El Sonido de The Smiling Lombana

Pues la película tenía la particularidad o tiene la particularidad de que el 60 o el 70,
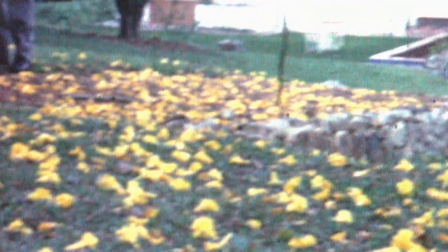(4:15)
o inclusive podría decir que el 80% de la película es archivo en 16 y en 8 milímetros,
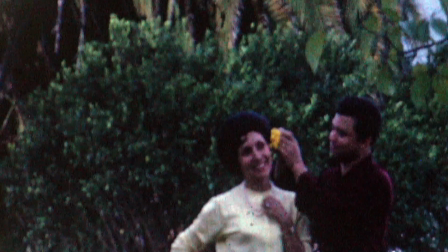(4:22)
que es un archivo mudo. Una de las primeras preguntas era qué hacer con ese archivo.
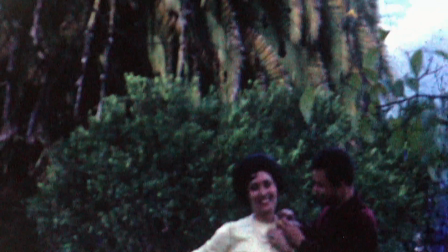(4:28)
Entonces era tarea de nosotros crear ese sonido que iba a acompañar, que iba a darle la relevancia a este material visual de archivo.
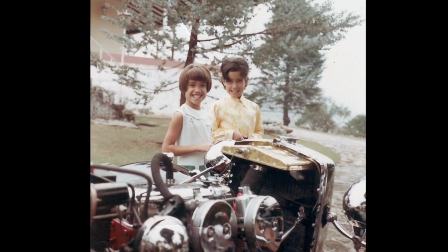(4:39)
El archivo suena mucho a cosas como llaves, como puertas, como el motor de los carros.
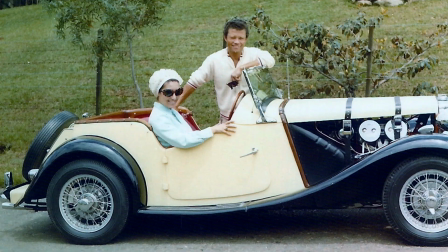(4:47)
El carro, por ejemplo,
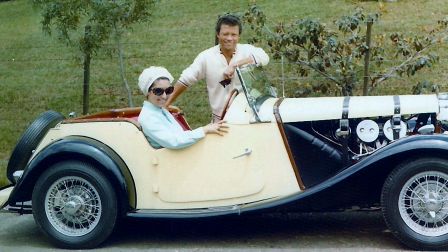(4:48)
era un elemento muy importante en la película porque de alguna manera era el objeto que representaba a Tito,
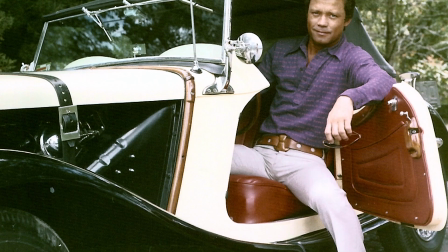(4:56)
el protagonista de la película.
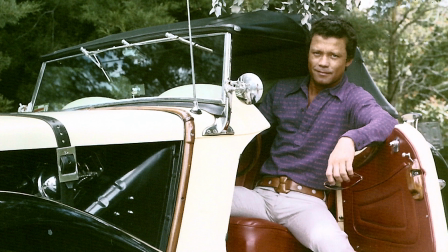(4:58)
Entonces el sonido del carro, por ejemplo, era un elemento que de alguna manera atravesaba toda la película a modo de presencia,
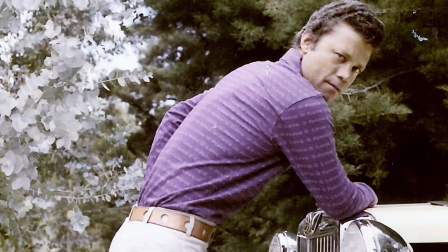(5:07)
como si Tito, aunque no apareciera en toda la película, estuviera presente a través del sonido del carro. Cuando empieza la película, la película empieza con el MG, la presentación de la película y la presentación del personaje de Tito se hace con el MG, con un carro de noche por unas calles pequeñas, como por unos callejones con las luces apagadas y que de repente esas luces se encienden y ese fue tal vez uno de los primeros sonidos que trabajamos en el diseño sonoro y en el que pensamos mucho, bueno, ¿cómo debería sonar este carro? Obviamente teníamos sonidos del MG Real, pero una cosa que discutíamos era, bueno, cómo suena, por ejemplo,
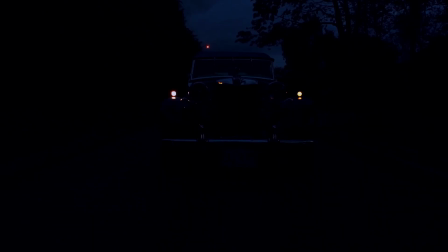(6:01)
el suelo por donde va el carro, cómo suenan las llantas del carro, cómo suena el motor del carro y cómo el sonido del motor bajo el carro generaba también una tensión sonora que queríamos se desarrollara también a lo largo de la película. Una de las cosas que habíamos pensado, inclusive desde la edición con Andrés Porras, era tal vez ser más minimalistas con ese diseño sonoro en el archivo. Y creo que fue algo que también discutimos acá y decidimos que no queríamos que todo sonara,
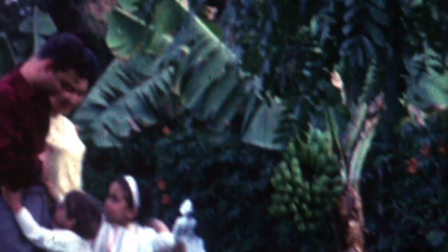(6:40)
que queríamos escoger algunos elementos que fueran los sonidos de las cosas. Lo maravilloso que es tener este material y poder proponer a través de él y aportar a través de él hacia el relato y creo que el trabajo que tiene este documental sobre el material de archivo, hablando de su sonido incidental, si lo queremos poner así, como de la música, fue algo que me encantó, que hizo crecer esa banda sonora de una forma increíble. La película de alguna manera habla de los objetos, de la estética,
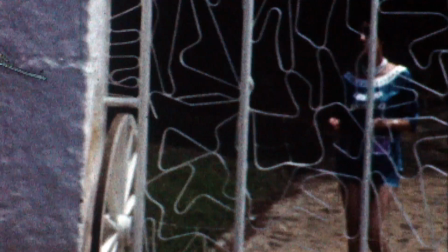(7:24)
de las cosas con las que nos rodeamos y de alguna manera de la
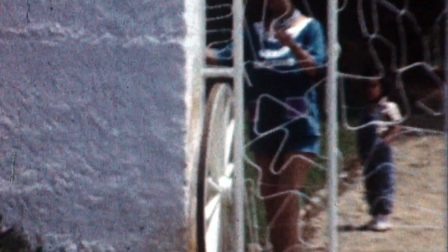(7:33)
victoria de las cosas sobre nosotros mismos. cómo sonaban entonces las cosas más que nosotros mismos,
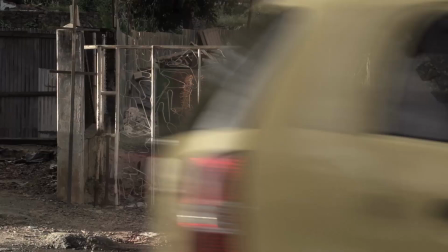(7:41)
el tono de la película de alguna manera es jocoso en muchos casos, pero ahí había otro tono y era un tono más de thriller, de cine negro, y cómo desde el diseño sonoro entonces íbamos a trabajar ese misterio, la película de alguna manera es un misterio por resolver empieza con una pregunta sobre un personaje misterioso,
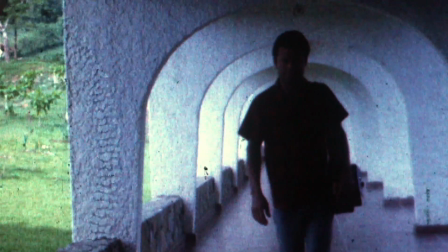(8:11)
camaleónico que uno empieza a descubrir y en el que uno sospecha a lo largo de la película y en ese caso por ejemplo
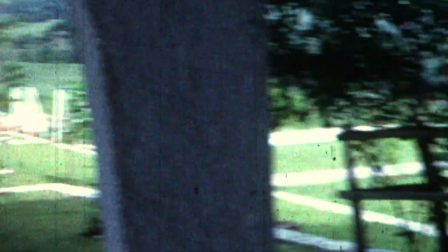(8:18)
el sonido del carro era uno de esos elementos misteriosos o oscuros que tenía la película y había muchos otros elementos que fuimos desarrollando a lo largo de la película. Recuerdo, por ejemplo, uno que era como un sonido de rejas y de llaves. La película tiene un momento en el que hay una relación, digamos, entre el personaje y la cárcel y la captura y la persecución.
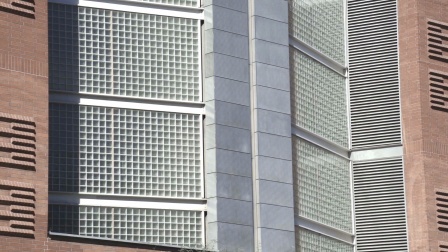(8:49)
Recuerdo que, por ejemplo, eso fue una de las propuestas desde el diseño sonoro acá en CLAP. Yo les decía, yo quiero un sonido misterioso o oscuro o que en este momento me haga dudar de este personaje,
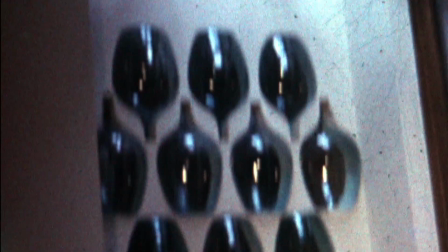(9:04)
entonces ellos me sugirieron, por ejemplo, el sonido de las rejas, de las llaves y como un uso de sonidos metálicos, como brillantes que tenga. La película también es una historia sobre la ambición de un hombre y de una sociedad, sobre la victoria del dinero y de las cosas, como dije antes, sobre la sociedad. Entonces, esos sonidos brillantes, metálicos, como de plata, como de dinero, también creo que recorren la película en muchos puntos.
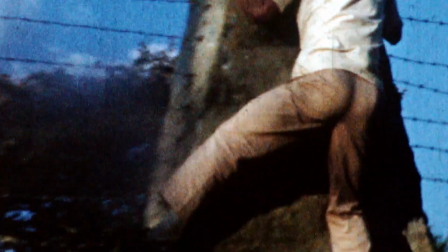(9:42)
Y la relación con las rejas, que es la relación con la cárcel, con una cárcel, digamos, física, pero sobre todo con una cárcel metafórica del personaje, también aparece mucho a lo largo de la película. Una parte que me gusta mucho de la peli, también hablando del sonido,
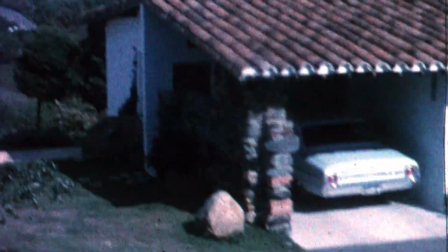(9:58)
es un espacio que aparece varias veces y es la casa de ellos acá en Medellín. la evolución en el tiempo de la película de esa casa y cómo se van transformando los personajes, cómo se va transformando la historia y cómo se va transformando el diseño sonoro. Entonces al inicio de la peli cuando estamos viendo al personaje y lo vamos conociendo, esta casa o este espacio suena como muy feliz o como diciéndonos que todo está bien, Suenan pajaritos, perros, vacas,
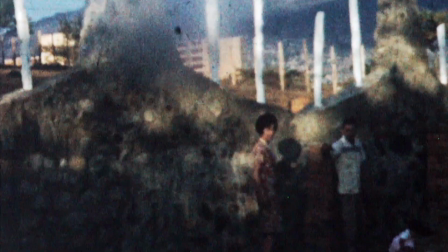(10:30)
gallos, todo dándonos como esa sensación de que es un lugar chévere, bien, donde todo está bien.
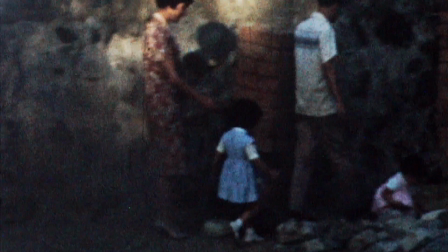(10:35)
Después cuando nos damos cuenta que el personaje es como un poquito oscuro, entonces el sonido del espacio de esta misma casa cambia. Vemos planos muy parecidos a los que ya habíamos visto, sin embargo ya no escuchamos perros, ya no escuchamos pajaritos, gallos, no escuchamos nada de animales y los ambientes que escuchamos son como unos vientos un poco oscuros también.
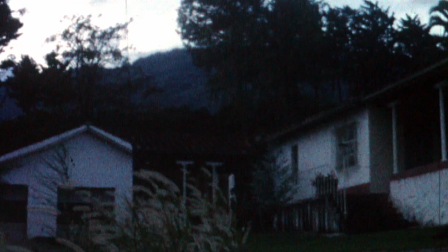(10:56)
entonces me gusta mucho que el sonido nos está dando esa sensación también de que ya todo empieza a cambiar, de que todo se empieza a tornar muy diferente en ese momento.
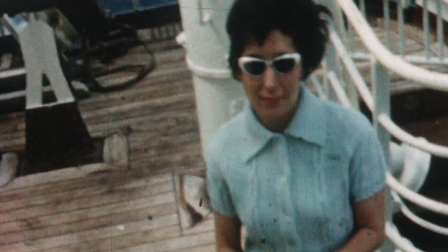(11:05)
Y el sonido va reforzando esa transformación del personaje a lo largo de la historia.
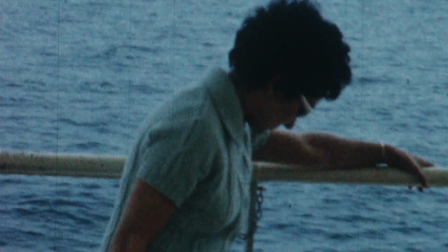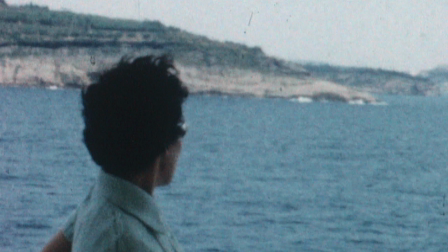(11:18)
Con respecto a la música, la música la hizo Camilo Zanabria, con Camilo hablamos también muy desde el inicio, sobre todo sobre el tono de la película. que era un tono, digamos, que a mí me parecía difícil de lograr desde la música, que era como una película que tenía algunos tonos de comedia,
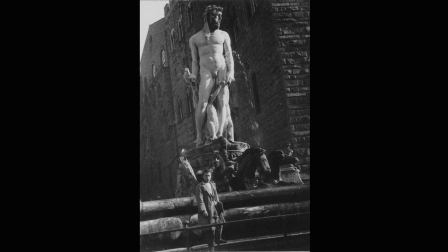(11:45)
algunos tonos como de ironía y un tono thriller y de cine negro.
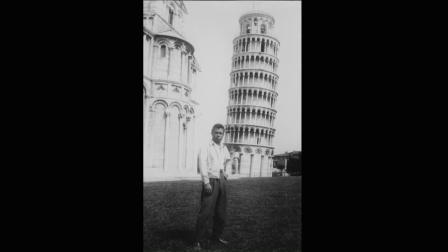(11:53)
Y era una película, la película se llama Smiling Lombana,
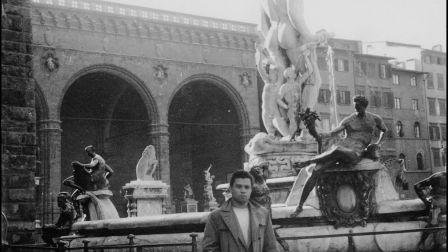(11:58)
es una película que de alguna manera se relaciona con esa ambigüedad de la sonrisa de un personaje como Tito.